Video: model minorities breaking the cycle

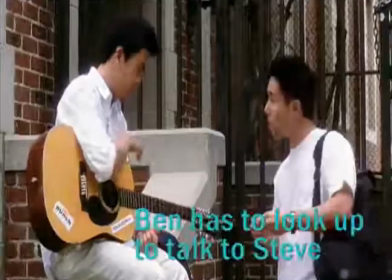The clip starts off with a simple two-shot of Steve and Ben in a conversation with equal emphasis in the frame.
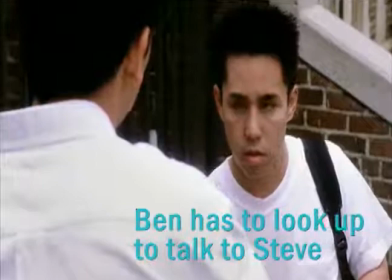Following over the shoulder shots of Steve and Ben highlights the conversation, and the high and low angles reflect Steve's position of sitting on the wall and Ben at the pedestrian level.
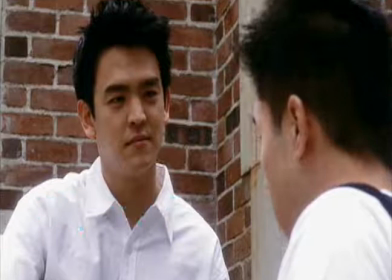This could reflect on how the characters perceive each other in terms of power over the other, or highlight what the audience already concludes about the respective characters from their exposure to them so far in the film. Steve being shot at a higher angle implies that he has more power over Ben who is at the lower angle, needing to look up at Steve to talk to him.
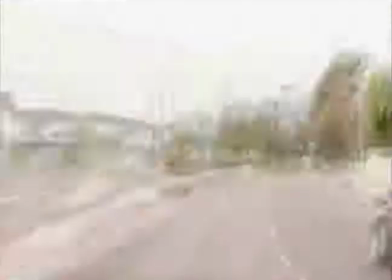The road scene immediately afterwards shot through point of view with upbeat music suggests action and time elapsing. Though the view is not disclosed, it is inferred that this shot transitions into a scene with high action and it is important because of the fast-forwarded point of view shot.
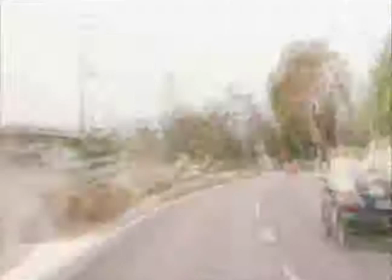This makes time go by faster for the viewer to something that is worth paying close attention to, which is Steve at the batting cages.
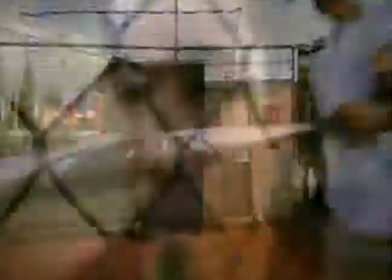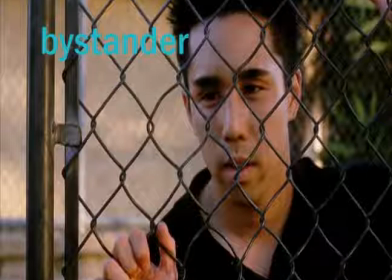You happy, Ben?
Ben's shot behind the batting cage fence emphasizes his inactive role in the scene as a bystander.
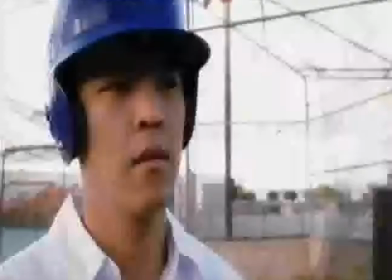You serious? You happy? I don't know.
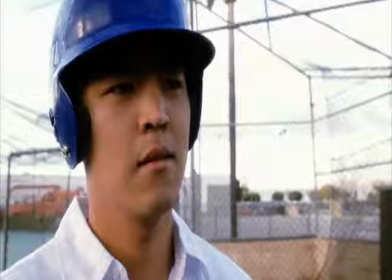Ben's answer to Steve's somewhat rhetorical question affects Steve,
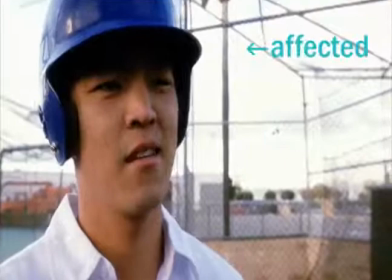because the camera stops its frequent shot changes to just simple shots to take away the distraction from Steve's reaction.
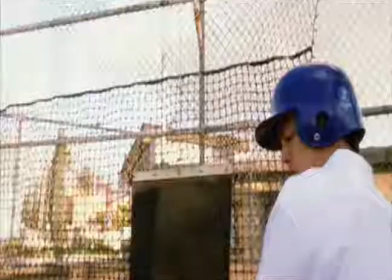It's the most truthful thing I've ever heard. At least you have a choice.
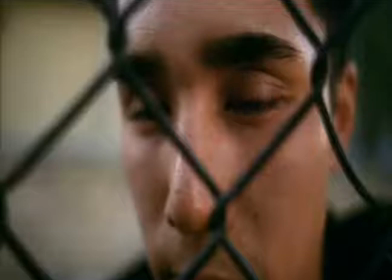You're not happy? You're very happy.
Ben's depth of field shot suggests that both Ben and the audience should not take Steve's word for being happy and
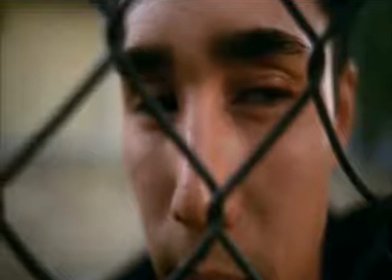let their own opinions of Steve's character up till now be the judge of whether or not he is being truthful.
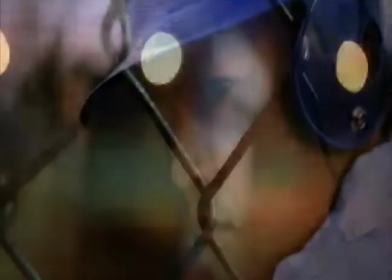Isn't it obvious I have everything?
The following scene is quite significant.
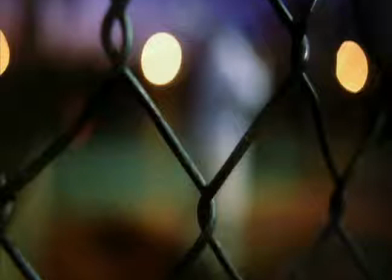First, it shows how Ben's skepticism over Steve's prior response has blurred out Steve's discourse that's supposed to support why Steve is happy. Secondly, the lack of focus on Steve can allow the audience to listen more carefully to what Steve is saying and perhaps identify that outline of a figure to be themselves, relating to the shallow accomplishments that Steve has,
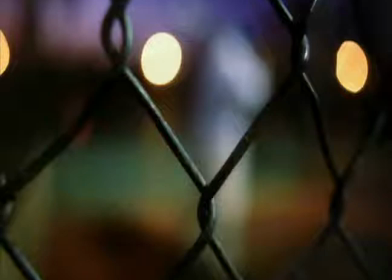which are supposed to be significant but are implied to be just expected for someone like Steve, the Asian American high school student.
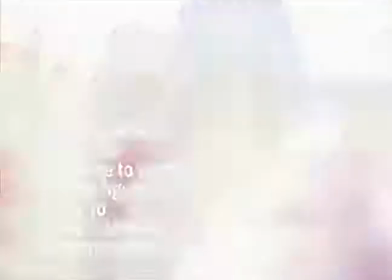Top grades, Ivy League scholarships, of course, Stephanie.
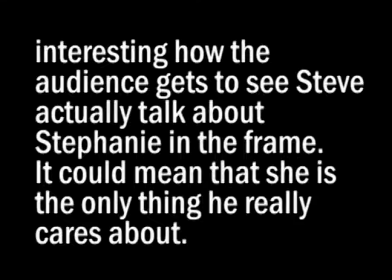Of course.
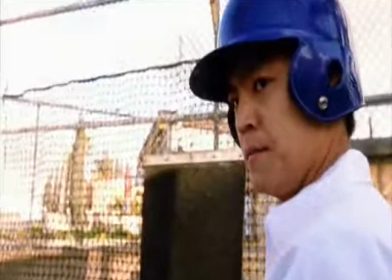Right there. That's it.
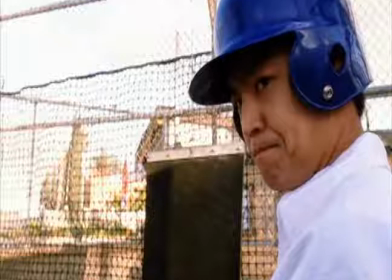So fucking happy I can't stop it.
Steve doesn't think his accomplishments are really meaningful, but only to fulfill his role of being an accomplished student for his parents. This is significant in that it alludes to the expected role of Asian-Americans by their parents who expect academic excellence from their children, which the audience can identify with.
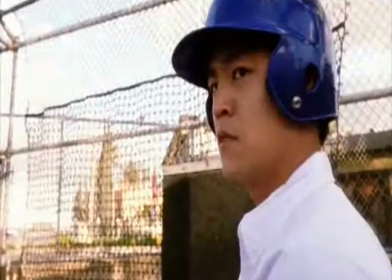Why not? It's a never-ending cycle.
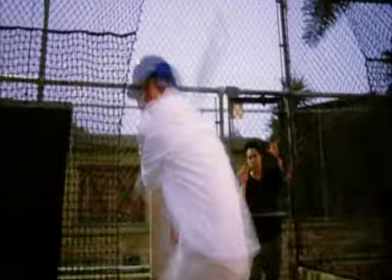Steve is helpless in the never-ending cycle shown by the constant repetition of hitting the ball.
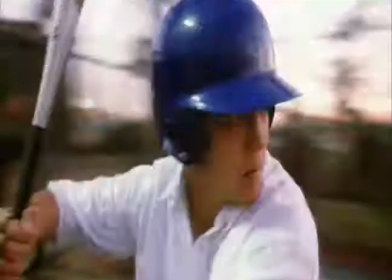Though it seems like Steve is talking, the scenes show that he isn't further emphasizing the discrepancy between how happy he's supposed to be and how he is not.
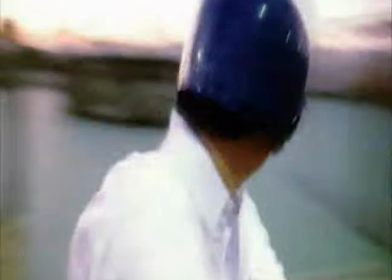When you got everything you want, what's left? You can't settle for being happy, that's a fucking trap!
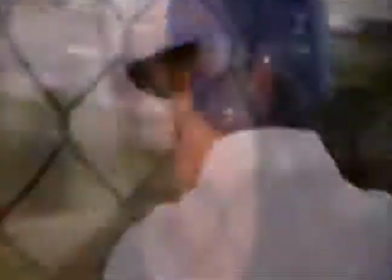Steve narrating this scene instead of speaking shows that he is trapped in the cycle.
You gotta take life into your own hands.
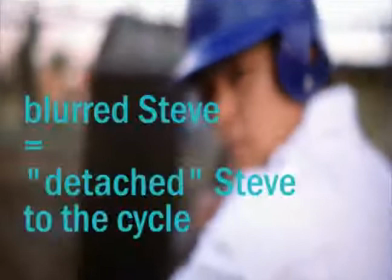Do whatever it takes to break the cycle. That's what it is. Breaking the cycle.
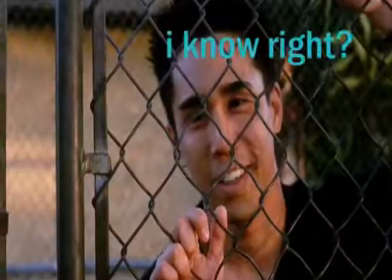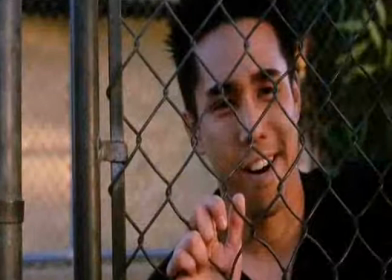I envy you.
Finn's response with a smile denotes the end of Steve's somewhat philosophical sequence, so to speak.
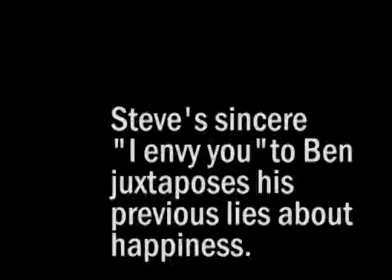What?
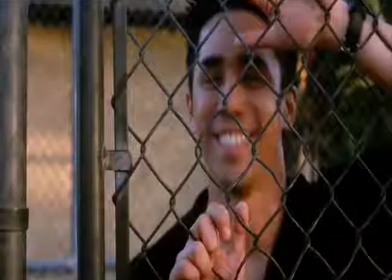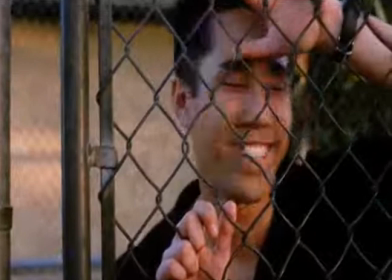What?